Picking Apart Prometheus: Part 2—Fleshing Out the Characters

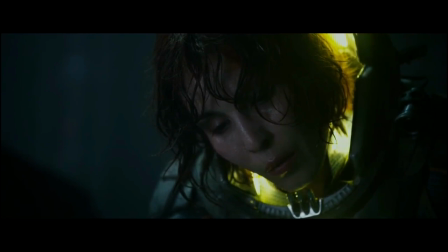If he'd done that, then Shaw could have learned about David's treachery in the sequel, and the sequel could have developed that into a compelling source of conflict for the pair.
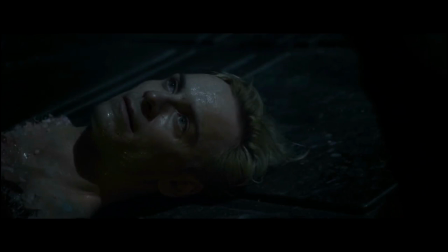Instead, this film complicates what is already a complicated plot.
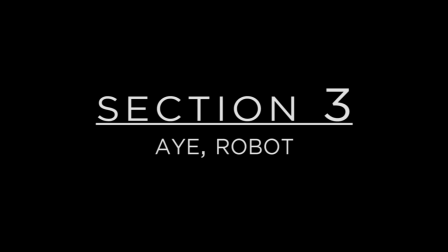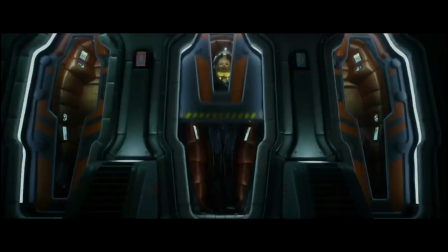If the filmmakers were looking for material to cut, rather than taking bits from each subplot, they should have jettisoned extraneous subplots completely.
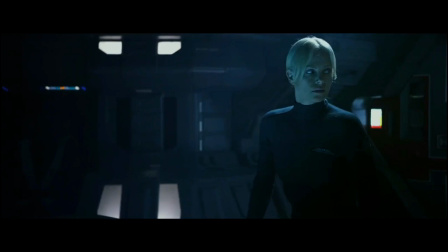For example, they could have left more time for another scene had they jettisoned the entirely superfluous Vickers and Yannick subplot.
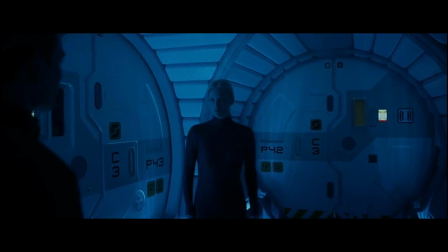How much longer is this going to take?
It adds little to the film, and in fact destroys one of the more intriguing possibilities of Vickers' character.
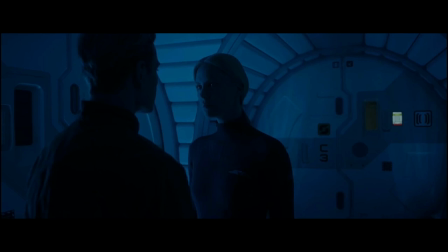The suggestion that she might be an android, a sort of bionic sister to David, and Waylon's unholy offspring,
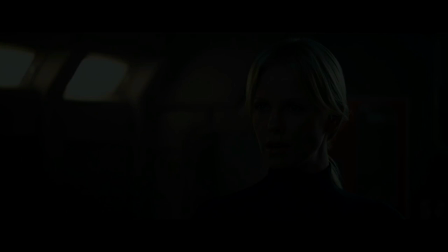is entirely abandoned in favor of a stilted and immediately abandoned romantic entanglement between Vickers and Yannick.
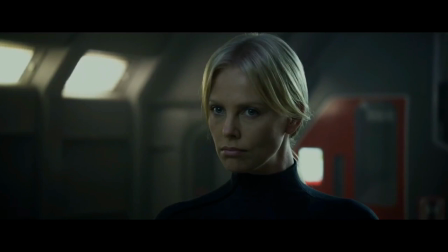What do we get from their brief tryst?
My room. Ten minutes.
What comes of their union? What is the impact on the plot of their relationship? Absolutely nothing. What is the film trying to say by having these two characters have sex?
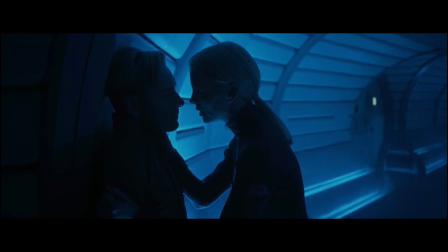Ironically, if they'd showed them having sex, perhaps copulating robotically and mechanically,
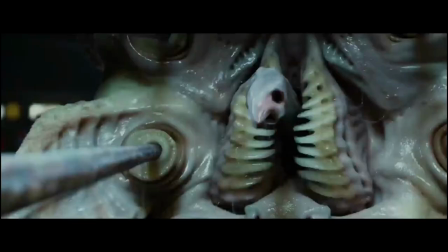it might have been an interesting and ironic juxtaposition to the violent and fluid oral rape of the Engineer, the film's one and only sex scene.
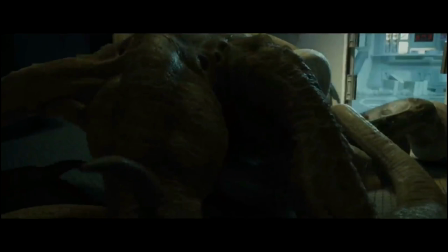The antithetical scenes of Yannick and Vickers and the Engineer and
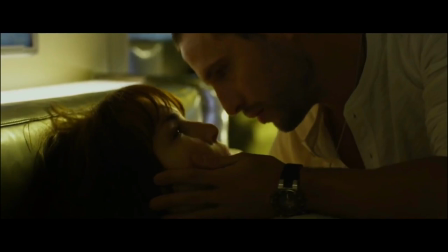the Trilobite would have allowed Scott to make some pointed observations about late 21st century human behavior,
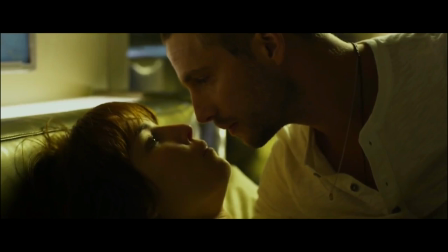Perhaps that it's becoming more robotic than the robots they build to remind themselves of their humanity.
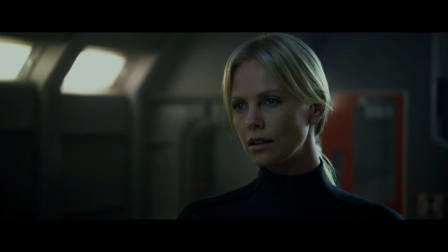At the very least, it would give the audience some metaphorical statements to tease out of Scott's images,
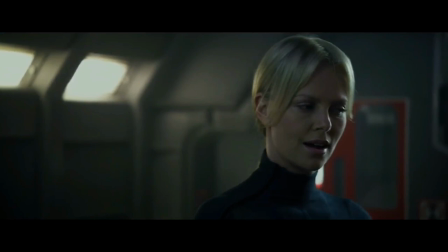because we don't need this kind of flab character development, least of all in the second act,
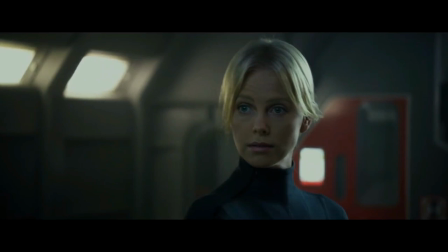when events should be set in motion that directly refer to the ensuing climax. Pardon the pun.
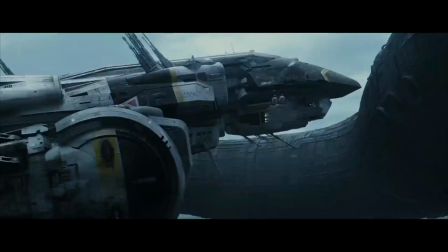I learn a great deal more about a man driving himself and his ship into the heart of an alien spacecraft than I do when he questions a woman about her humanity.
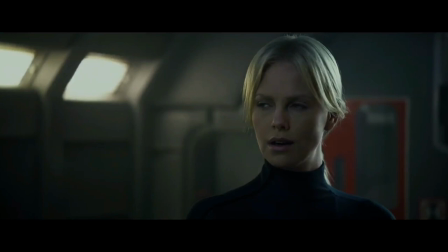I was even more gobsmacked to learn that they'd kept this scene but jettisoned another,
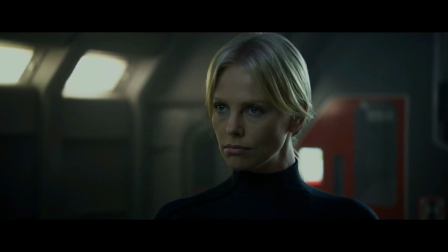more relevant character beat where Yannick expresses concern for Vickers' emotional state after she executes Holloway.
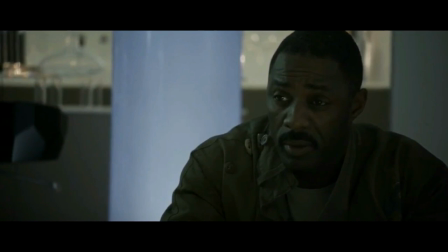Alone in a room, she's trembling and appears to be in pain. Yannick says as much.
Looks like you're in pain.
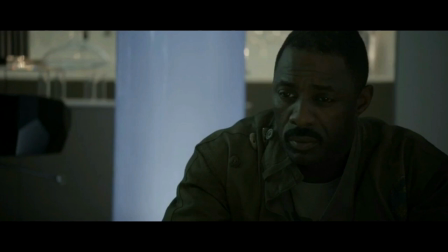Vickers shrugs off the attempt at humanizing her and coolly replies, I burned my hand.
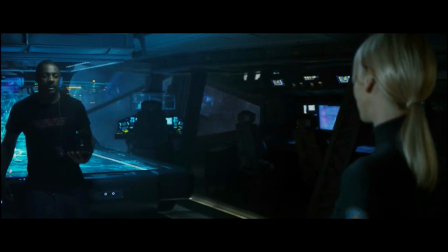That says a lot more about this cold-hearted character than having her engaged in a brief and inconsequential tryst with Yannick that goes nowhere and is never mentioned or referred to again,
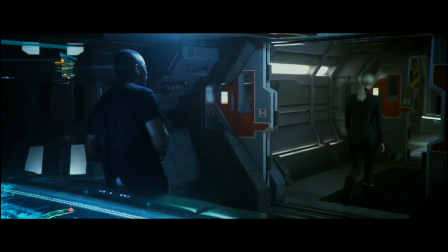and does nothing to influence the relationship of any character in the movie.
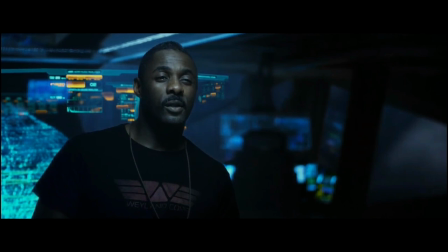Well if you can't be, with the one you love, love the one you will.
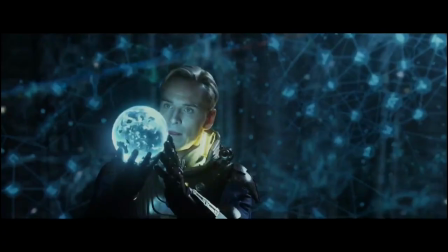Now, on to David.
Big things have small beginnings.
The film is particularly vague on his motivations.
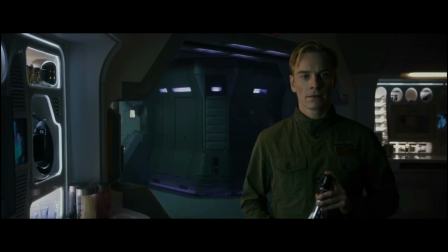Is it madness or malice? Is David working towards a goal, or is he insane?
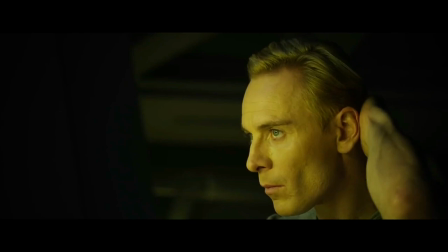Is he trying to chart his own course, a sort of futuristic T.E. Lawrence, or is he just an anarchist?
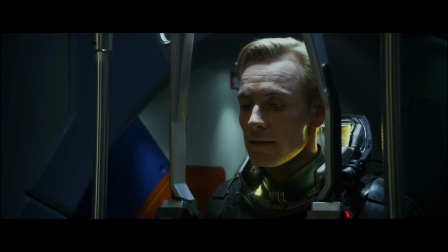That being said, doesn't everyone want their parents dead?
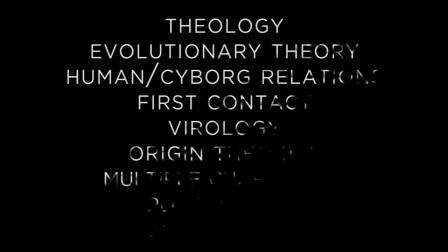Either one is fine, but leaving hints to suggest both is just needlessly confusing storytelling, especially with everything else going on in this film.
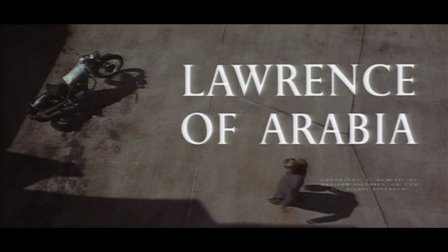Characterization need not come at the expense of plot. Consider the film Lawrence of Arabia.
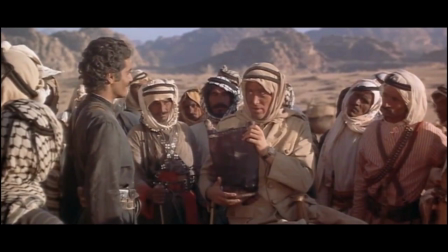It's a masterclass of developing character through narrative, rather than at the expense of either.
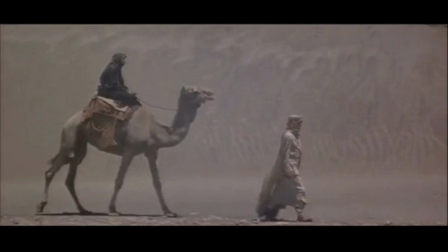You can have both. During one of Lawrence of Arabia's more adroit moments midway through the film, Lawrence, still grieving at the loss of his friend,
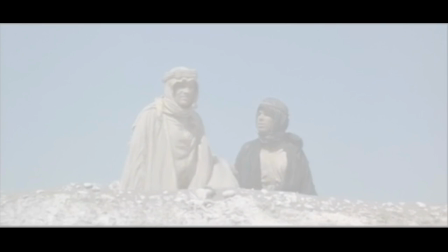and potentially lover, though the film is purposefully vague on the matter, is stopped by the literal barrier of the Suez Canal.